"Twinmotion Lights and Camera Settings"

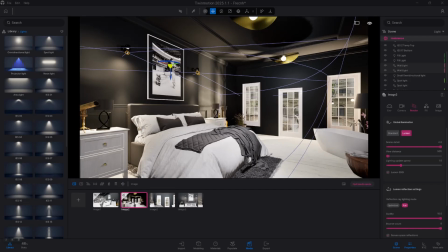So when it comes to setting up the cameras, I think one of the big issues that I tend to see is the sort of focal length.
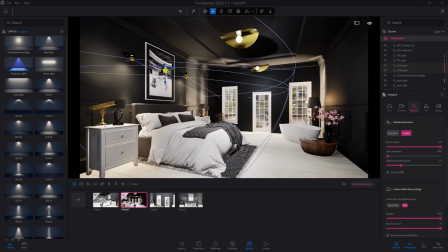Like it almost always goes back to the focal length. If your shots are looking effectively flat, it's almost exclusively going to be a focal length issue. If you got your lighting set up and your environment set up and your materials are all nice and the renders are still just looking kind of meh, it is more or less going to be the camera.
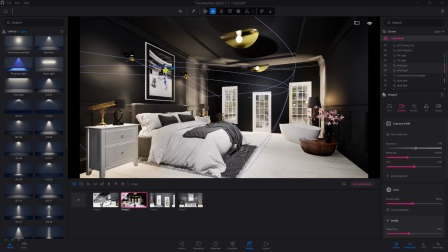So let's take a look at this shot right here. I like this shot, image number 2, and I'm just going to leave auto exposure, and I've got Lumen just cranked up to full just to get a decent result. So let's look at our camera settings. And auto exposure, we're going to turn that off. You want to set that manually when the time comes to render, but we're going to do path tracer render, so I'll just leave it on for now.
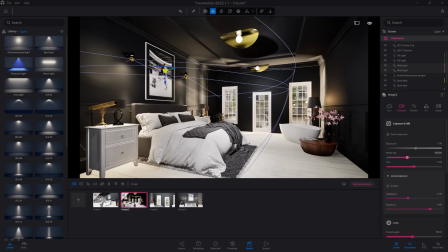Almost all the time you can leave the white balance just as is. This is just going to basically be like how blue is the image or how kind of orange is it, so just leave that there. Local exposure, again, we'll tweak this just before we render, but let's just look at the camera here.
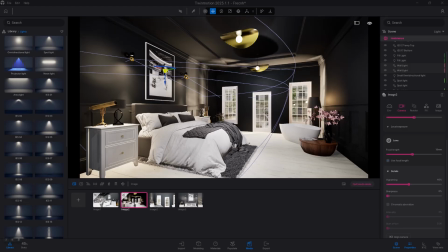So you can kind of see here with this 18mm camera, which will work fine for exterior shots, really like 15 to 25 will look good there. If you're not sure, just put your camera to 35mm.
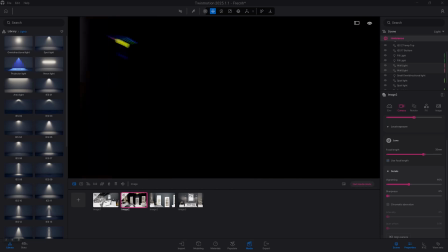And once we do that, we can then just hit 1 or 2 on the keyboard, probably 2 would work fine here, and start repositioning our shot.
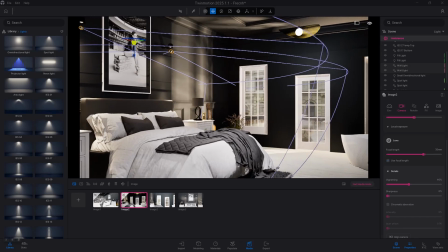So the 35mm camera is going to help bring you into the actual shot,
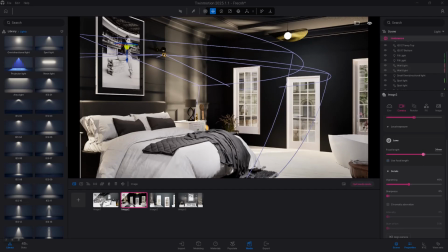and you can kind of just see here, even if we just toggle this, you can kind of see this is very stretched,
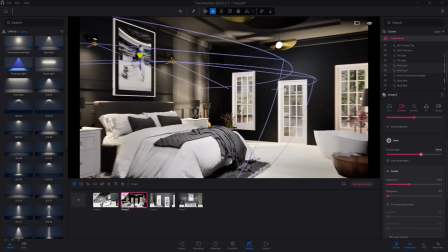and it kind of takes on a weird appearance. And 25 is good, but when in doubt, 30 to 35 is such a great starting point.
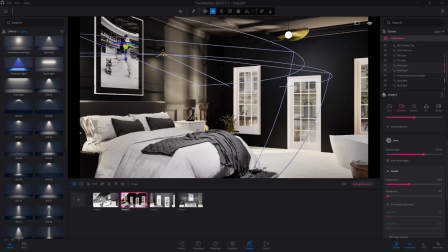For most of my shots, I'm going to do somewhere between like 35 all the way maybe up to 45. And that will get you pretty far.
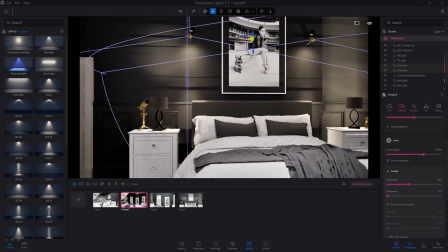So whether you're looking out the window here, or, for example, if we want to maybe go to this like bed shot like this,
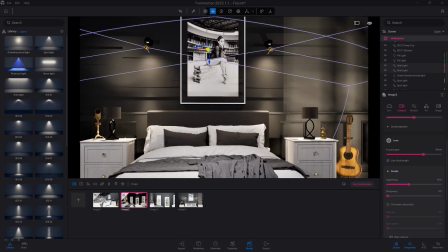you can already see 35 is going to just make this look better.
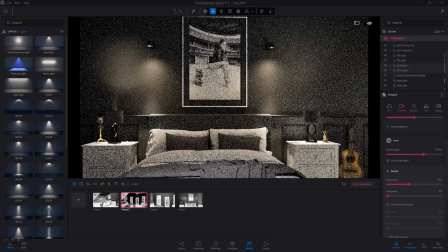Turn the path tracer back on, and you can kind of see this is just going to look a lot better. It's going to bring you into the room, and it feels like everything is just sort of balanced and sort of nicely organized.
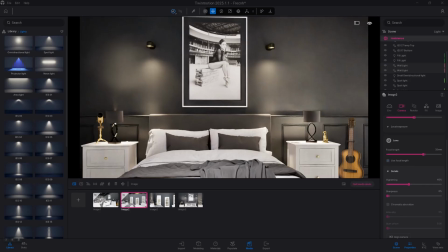So 35mm camera, great way to go.
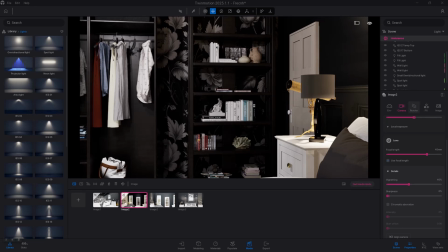In addition, if you've got an area that you particularly want to show off, there's nothing wrong with taking up that camera to
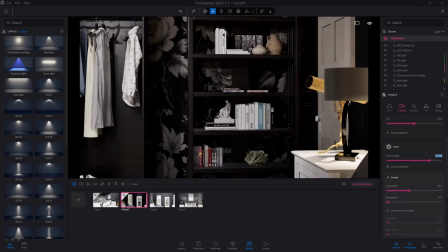45mm or even going up to like 55 as well. Especially if you're going for very dramatic shots.
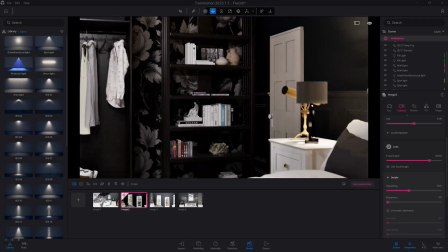Whether you're doing this with video, it might be a little bit different, but if you're doing video with Lumen, I would probably just recommend do it with D5.
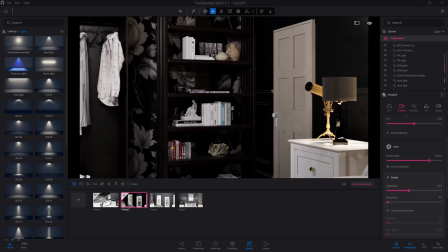It's a bit better. For a shot like this, you know, you can do a 55mm shot that again is going to help just bring you into the scene.
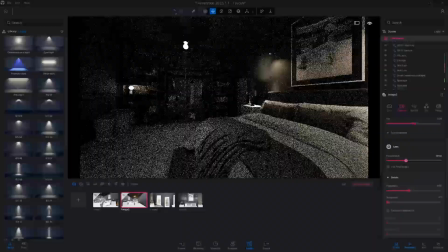And you can see, again, if we put this back down, it's just seeing how much stretched, how distorted that shot is, and it doesn't feel like a real space.
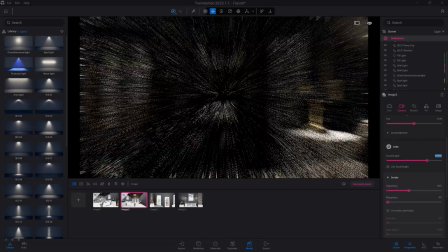And I think a part of this just comes down to like looking at, you know,
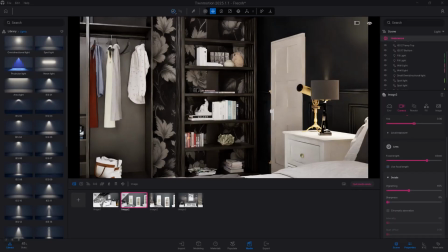videos on YouTube about people who do sort of real estate photography or interior photography.
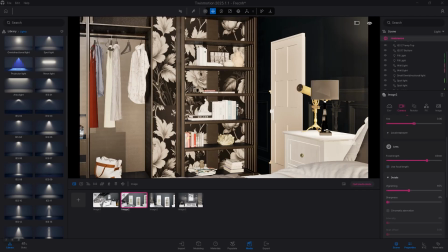And you'll notice then these higher focal lengths, and that will go a long way. Now, if you're going to do like, not quite a macro shot, but say you're like, okay,
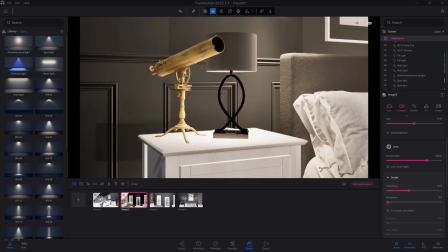I really want to emphasize something like this really lovely sort of decorative element right here, this telescope,
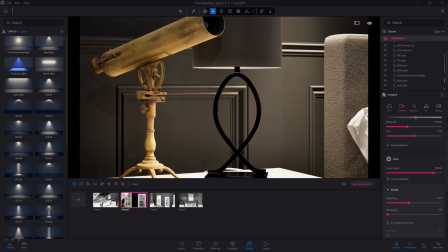there's nothing wrong with taking that up even higher. Now, you could go to 85, for example, but, you know, you would kind of just be careful with these.
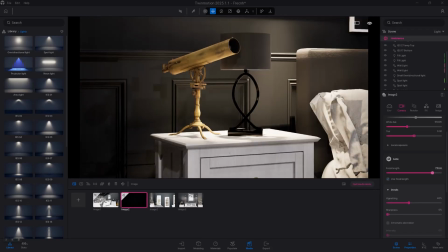There's a chance that it just gets a bit too zoomed in feeling, but you can definitely do like 85 for a single shot.
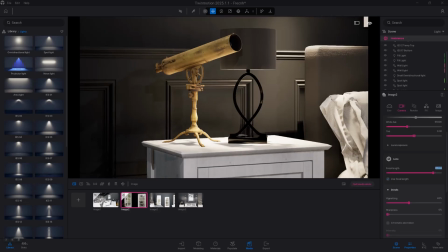It just really brings those objects sort of to life. You're still going to have to use composition overlays and frame your shot in a visually appealing manner,
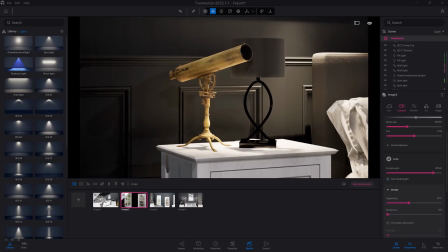but there's like, you can absolutely do this for some really, really nice shots.
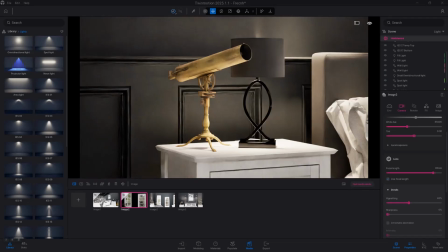And having a bundle of these sort of much more close-up shots interspersed with some of the sort of 35mm to 45mm shots will just really, really help kind of sell the environment.
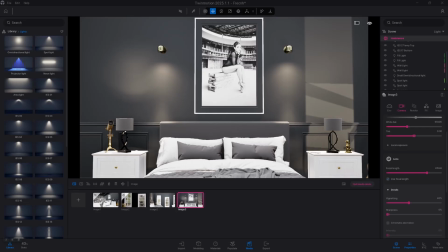Now, there's a couple of other features I do want to mention. So I'm going to turn my path tracer back on here, and I'm going to look at the shot in particular.
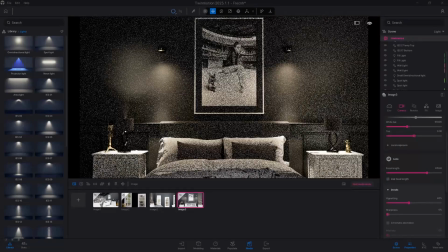Vignetting.